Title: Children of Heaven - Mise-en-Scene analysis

In this video essay, I will be discussing the mise-en-scene of one of the scenes from the 1997 Iranian film, The Children of Heaven.
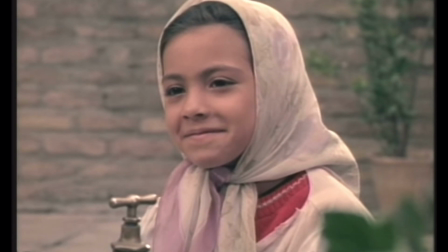Story: Children of Heaven is an Iranian film directed by Mahidi. The story revolves around a young boy named Ali who accidentally loses his sister Zara's shoes.
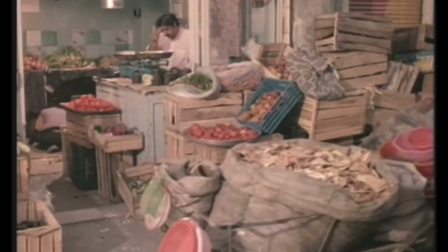Due to their family's financial struggles, they decide to keep it a secret from their parents and come up with a plan to share Ali's sneakers while attending school at different times.
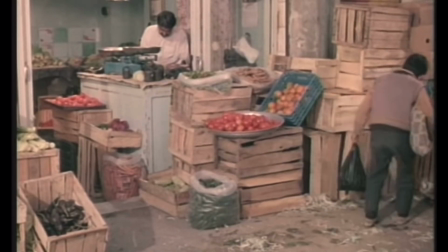The film beautifully captures the siblings' bond and their determination to overcome challenges.
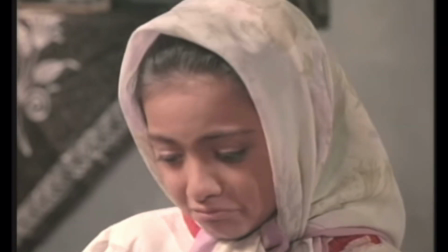The narrative unfolds with a mix of drama, humor, and emotion, showcasing the resilience and resourcefulness of the children in the face of adversity.
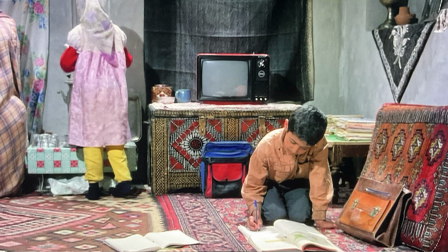Setting: The setting of this scene is inside of Ali's family's home. The walls of the home are a pale gray color, accompanied by carpets for decoration. We see a couple shelves filled with small objects and a small TV sitting atop of a crate. The gray-colored walls imply the family's economic struggles, since vibrant colors are much more expensive than a gray color.
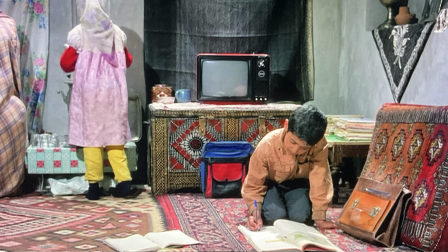The carpets on the walls are visually the same as the ones on the ground. This to me also showcases that the family doesn't have access to extra funds to decorate their home with anything out of the ordinary. There's a lack of furniture in the home, which further shows the family's financial status. Lighting: There isn't much to discuss about the lighting in this scene.
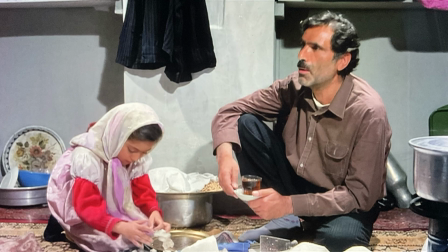The family's home has one central light above the head. This light creates very sharp shadows around the characters. This, in my opinion, also adds onto the aesthetic that the family is not financially stable. Softer shadows would represent a more luxurious and calm life, but with the sharp and dark shadows, we get a hint at the difficulties this family has to face.
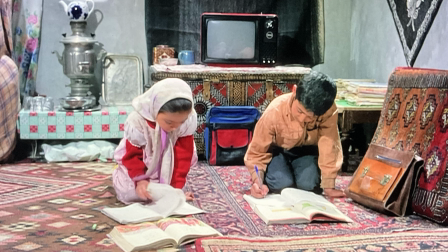Costumes and props. The costumes in this film are most prevalent in the children. Both Ali and Zara wear clothes that make them look like adults who have been shrunk down to the size of children. This is very significant for the film, as I found in my research that Iranian movies have child protagonists to avoid the minefield of Islamic
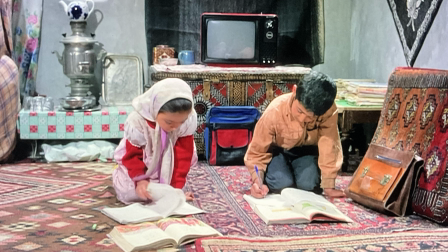restrictions on the portrayal of adult male-female relationships by cloaking grown-up themes in the metaphorical raiment of children's stories. This explains why the children wear clothes which make them look like little adults. For props in the scene, the most important one is the notebook being used by the two kids to communicate in secret.
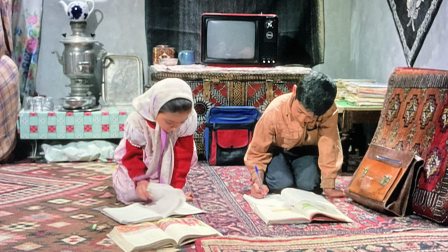It shows to us their young age by combining them doing their schoolwork with hiding a mistake from their parents, two very child-specific actions.
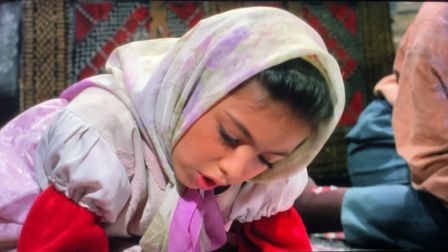Acting and blocking. The acting and blocking were, in my opinion, the best mise-en-scene tools used in this scene.
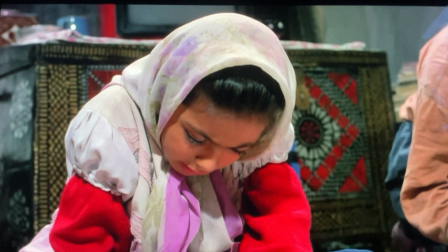The two kids whispering while writing not only helps us quickly know what they are writing, but also conveys the idea that they are young children who still struggle to write without talking aloud.
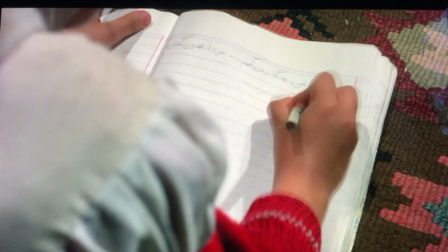The whispering also clearly conveys the secrecy of their conversation. But my favorite part of this scene was the use of blocking.
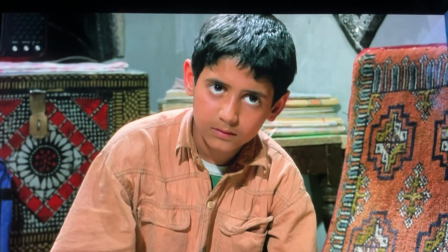The two kids and the two parents sit parallel to each other, building an invisible wall between them, which perfectly represents the barrier of communication between the two parties.
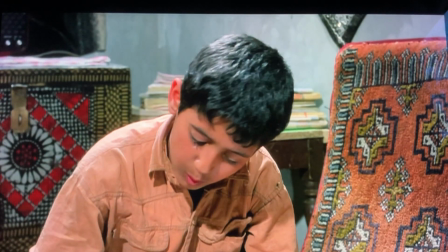This is perfectly executed and extremely smart.